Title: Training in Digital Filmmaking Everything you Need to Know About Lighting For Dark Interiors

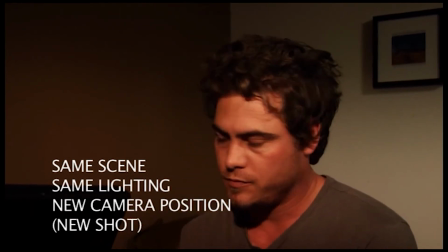[20:31]
Sorry to keep repeating this, but I just want to make sure that it's in your mind, because I use shot and take interchangeably sometimes,
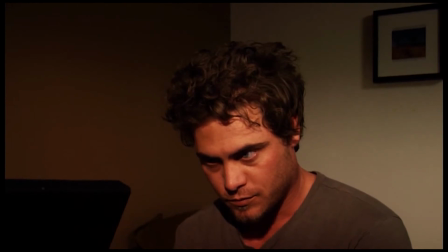[20:37]
but I want you to be able to tell the difference and know what I mean when I mean it.
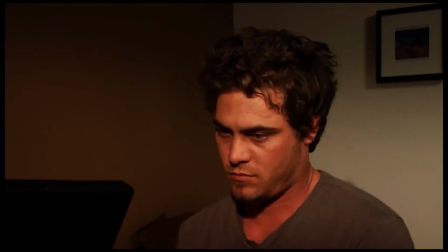[20:42]
Okay, so let's talk about composition now. Watch him where his position is.
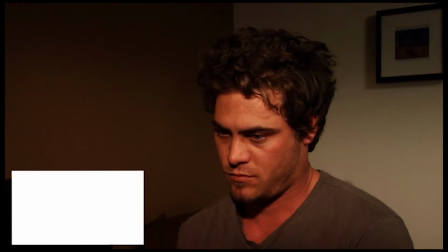[20:47]
There's a rectangle on his left side being framed by the laptop. There's a rectangle on his right side being made by that frame up on the wall.
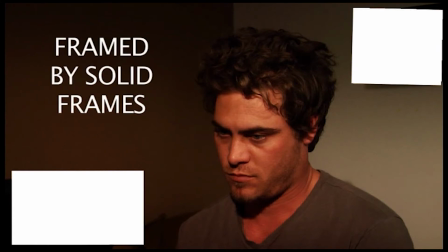[20:55]
He's framed by solid frames. These are rectangles that are kind of surrounding him on both sides.
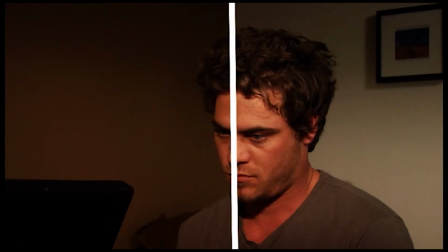[21:02]
Now, there's also a line that goes across the frame behind him that kind of bisects his body into left and right sides. Kind of like the way he's confused between what to figure out what to do.
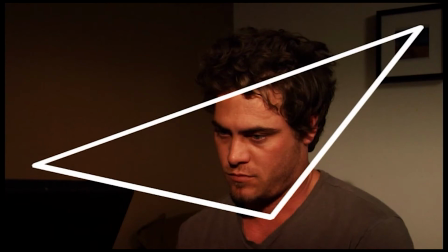[21:14]
And there's also an inverted triangle being made because he's tilting his head down, because of the V-neck in his shirt.
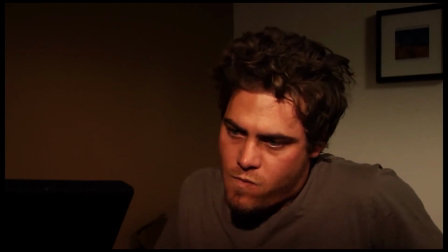[21:21]
There's an inverted triangle that is being caused in actual physical space from those frames down into his chin, across the V-neck, and over to the laptop.
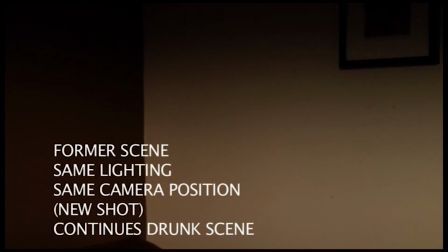[21:30]
So now, this is going to be the former scene, same lighting, same camera position, new shot, continues the drunk scene.
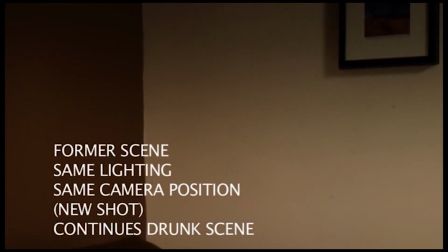[21:37]
So after we got the camera into that position in that particular lighting, we brought Rachel back, and we had her do her close-up.
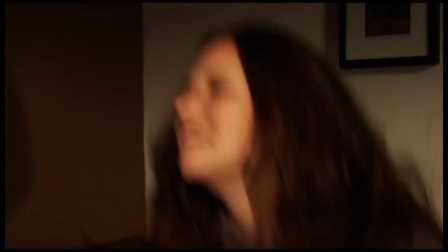[21:44]
So that's how we conserve time.
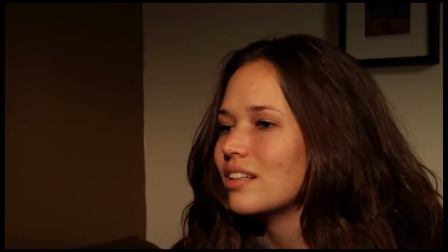[21:46]
I mean, you conserve time by moving the camera only when you need to, and actually dropping the characters into that shot.
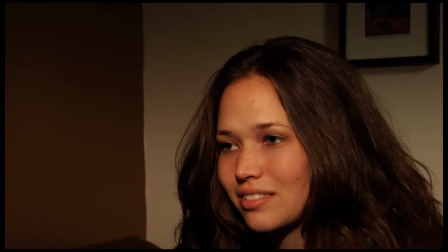[21:53]
Remember that line that used to bisect Jake across his body, kind of like indecision? Well, now it's not anymore. It's actually on the left side along the left third of the frame.
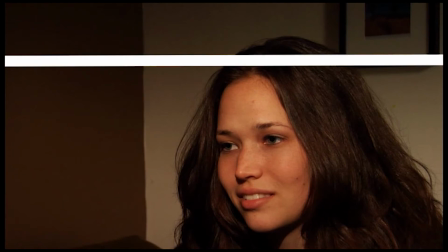[22:04]
The top of her head is making another line at the top third of the frame, and also the frame from that picture on the right-hand side,
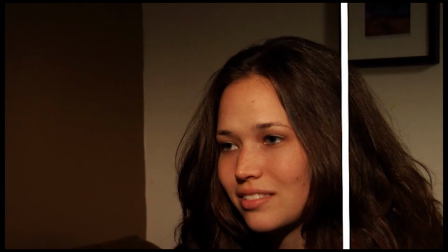[22:11]
as you can see, is also making a third line on the right-hand side of the third of the frame.
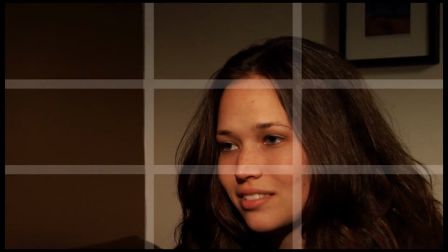[22:17]
So we saved the harmonized frame for her, and we left him kind of in the unharmonized frame where he was bisected in the middle. We matched her with the law of thirds. We put her, everything is exactly in the correct spot.
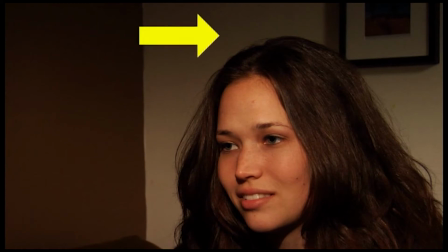[22:29]
She's in the right-hand third of the frame. There's a line on the left-hand third of the frame. And also we adjusted her headroom.
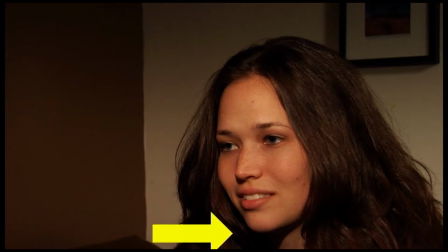[22:35]
Notice how there's so much headroom up there, and her chin is too close to the bottom of the frame. It just doesn't feel like it's framed right.
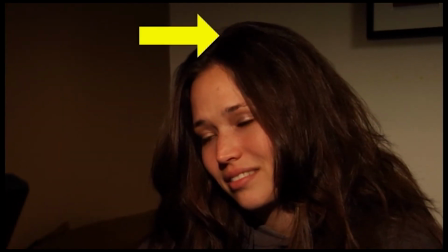[22:41]
So we adjusted it, and we tilted the camera down, and therefore now she's properly framed,
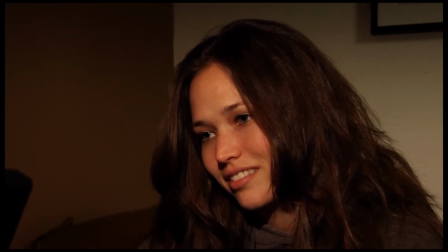[22:46]
where the top of her head's close to the top, and her chin is far away from the bottom of the frame.
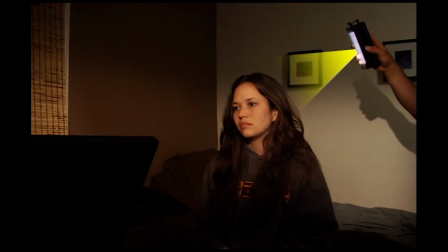[22:50]
Now also, you've been watching this whole time, and you didn't know that I was actually holding a light panel the entire time we were shooting her close-ups next to the right side of her head, and actually creating a rim light on her hair with a light panel. And I actually did not change the color temperature of the light panel. I left it blue, which is its natural color.
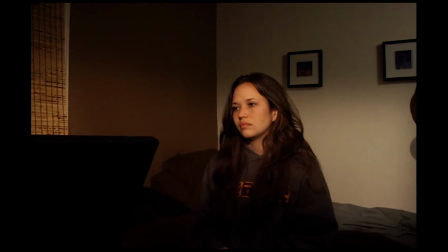[23:07]
It's daylight balanced, rather than changing it to orange, because I wanted the light that actually hits her hair to be even more blue than normal. It's just a creative choice. It just felt like it was right, and it made for a really nice close-up because it felt like there was white light hitting her hair from the side, and it wasn't like golden light,
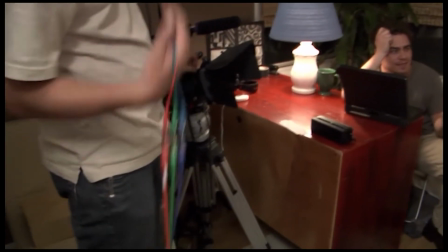[23:25]
so we weren't trying to kind of fake warm up the set. So now we went ahead and changed the position of the camera.
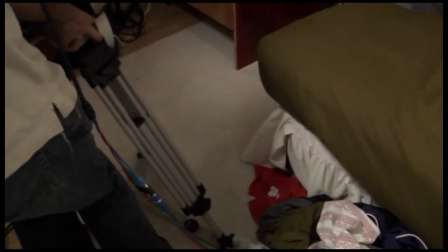[23:32]
This is from the position for her close-up over to this position right here next to this pile of clothing, which is, that's the way the set is supposed to be.
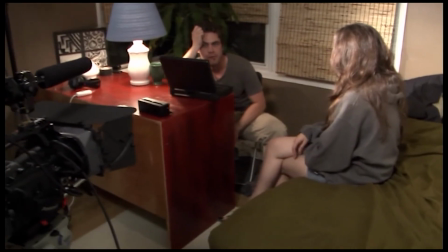[23:40]
He's supposed to be very disorganized.
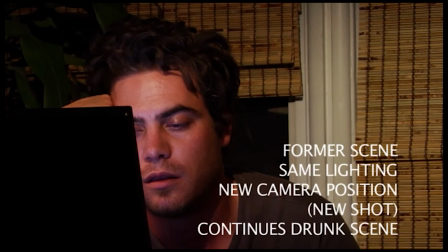[23:41]
And we were able to do the former scene, which is the drunk scene, same lighting, new camera position, which is a new shot, and it continues the drunk scene. So this is the former scene, the drunk scene, same lighting, new camera position, new shot.
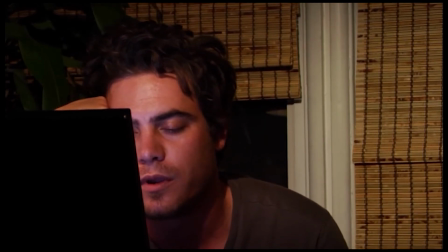[23:54]
So we were able to do at first the drunk scene, then we switched gears and we did the thing where he comes back with the coffee mug.
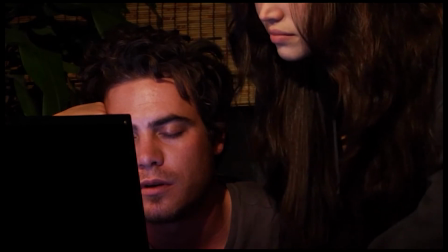[24:00]
Then we switched gears back again, back to the drunk scene.
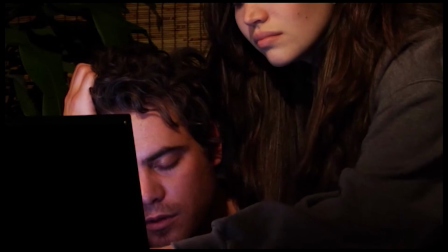[24:03]
And this is only to curtail for the camera, so that the camera doesn't have to move for every individual scene back and forth, back and forth.
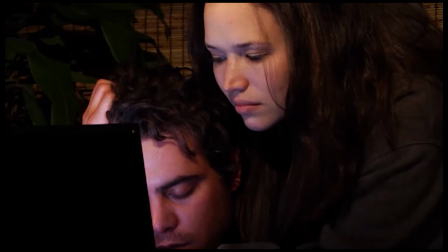[24:10]
We just park it in the right spot. We do everything we need to do from that particular angle.
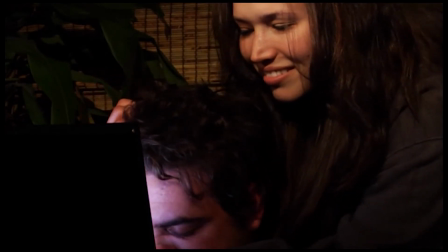[24:15]
Then we move to the next spot.
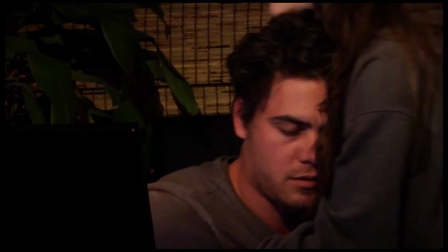[24:16]
That's how we did it, and we were able to get done with this entire location and everything that we shot in all the bedrooms and the living room and the kitchen, everything in 2 days.
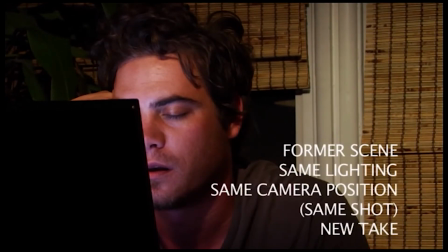[24:24]
Okay, so this is also the former scene, same lighting, same camera position, same shot, new take. We're just stopped the camera, and now we're starting it again, and therefore that's a new take. It's not a new shot. Okay, another thing we're going to talk about here is character blocking and how it helps with framing.